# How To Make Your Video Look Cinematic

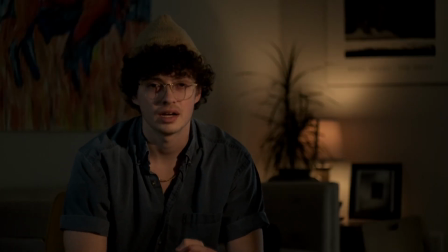6s
Welcome back. In today's video, I thought we could talk about how to make an image look quote unquote cinematic.
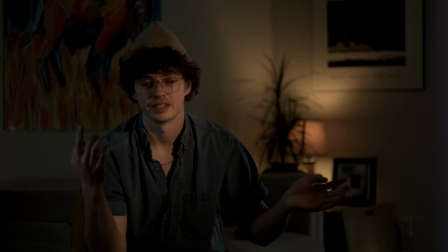13s
And this will just be one trick out of many that you can use regarding lighting in order to give your final image a bit more of that quote unquote cinematic look.
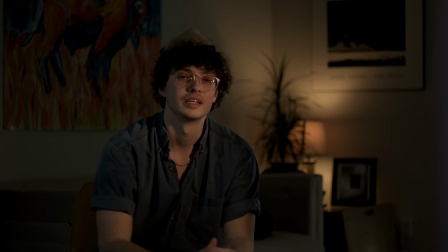24s
And I say cinematic in a very loose way, just kind of as a general term to give it a more
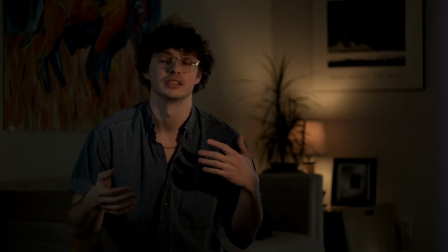32s
movie-like quality rather than something you might see in, let's say, a corporate video,
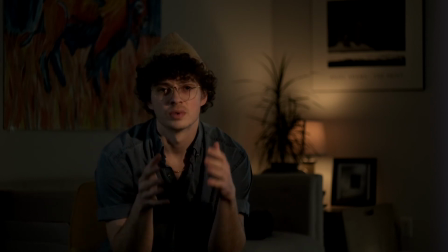40s
something that needs to be a little more flat and bright. So what is the one thing that I did in this scene that's kind of giving it that quality? And there are a few things that you could say, but what we're going to talk about today is layers of light. And these layers of light
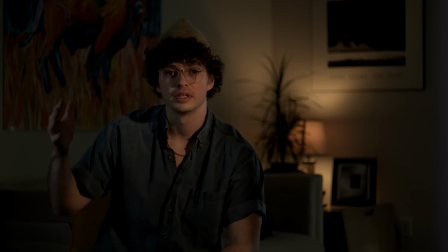61s
define the space around me, and they leave some areas in darkness, giving it a little bit more
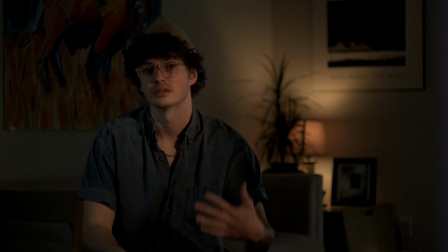68s
mysterious ambiance, and it highlights other areas to kind of pull the eye,
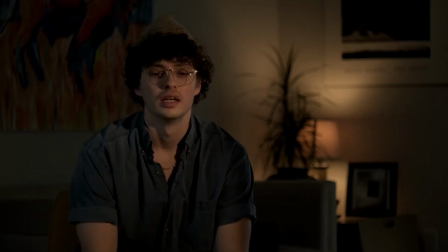74s
pull the focus to where I want the viewer to be looking. And so to do this, I used a pretty simple setup.
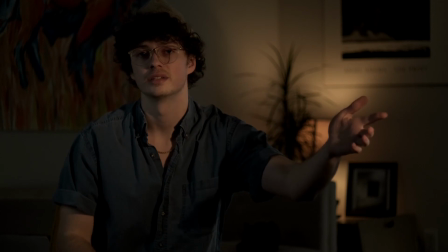82s
I have two lights on me. I have a key light over here that's giving me this kind of orange tungsten look,
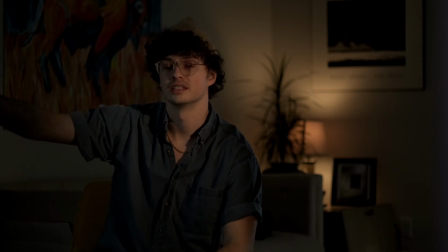89s
and then I have a daylight balance light over on this side, adding just a little bit of fill and giving kind of a bluish tint to it.
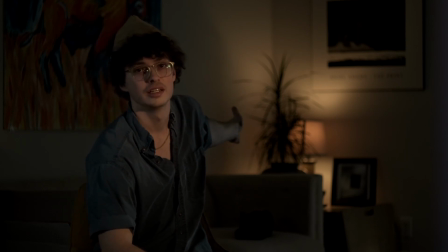98s
Now behind me, I have a practical light, and that's just your average incandescent bulb.
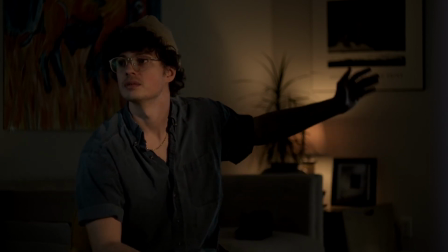106s
And then off to the side, where we're getting just a tiny bit of glow, is a big window that has
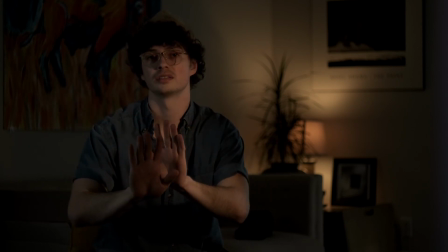115s
the kind of curtains pulled across and just letting the tiniest bit of light through.
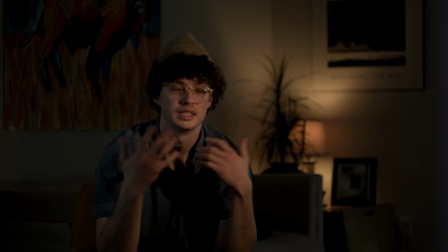121s
Now these layers help to guide the eye, as I was saying, and help to define this space that I'm in.
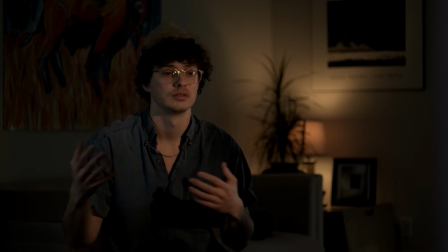131s
And while we think of film as a 3D, maybe 4D medium, it does use the same techniques as a 2D medium like drawing or painting uses.
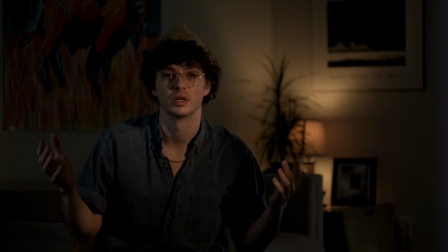146s
And that's to define these three-dimensional shapes with light and shadow in order to make it more
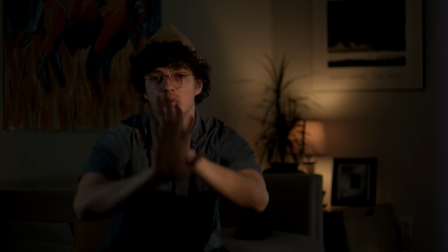154s
recognizable on the 2D screen that we're viewing it.
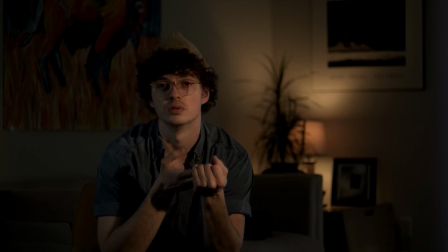159s
Because we view it in the same way that we would view a painting or a drawing.
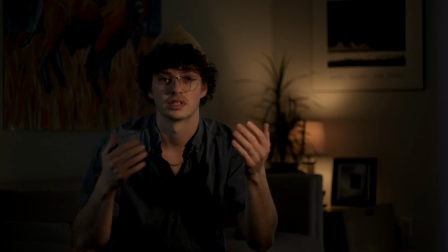164s
You know, we see it on this flat surface, and it's only the contrast of light and dark that gives it the illusion of depth.
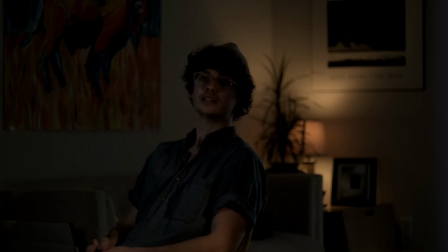173s
Now, let's say I set up the lights like this. It doesn't have that same kind of push and pull that we saw earlier. It doesn't have that same kind of attention-grabbing, stark contrast that was really kind of making the image look whole.
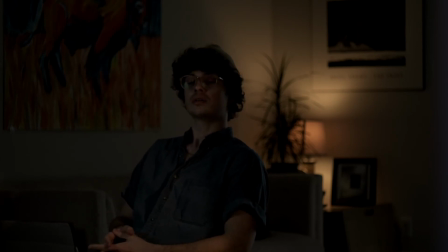192s
And that's because we don't have that same sort of layering going on. All we have is darkness, light, darkness.
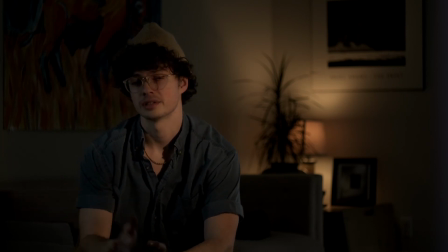201s
But when we add another layer to that, the image changes. It interests the eye more. And now we have a place to focus. And while we're using other film
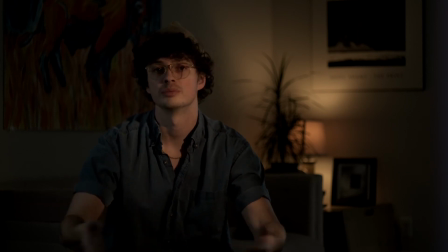217s
ideas and theories to kind of contribute to this nice, pleasing looking image, like the rule of thirds and using contrasting lighting, what we're mainly doing is pulling dark light,
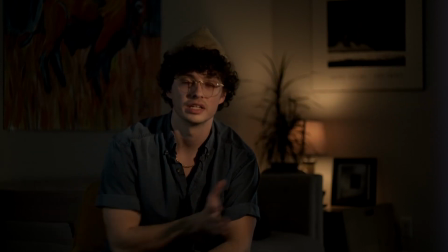234s
dark light, dark light, and using these layers to kind of add depth to the image. And that's the key thing that I want to kind of hammer home, is this idea of using depth.
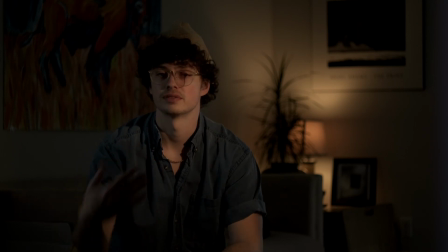247s
Because the unique thing with photography and filmmaking is you get to use the three-dimensional space that we live in.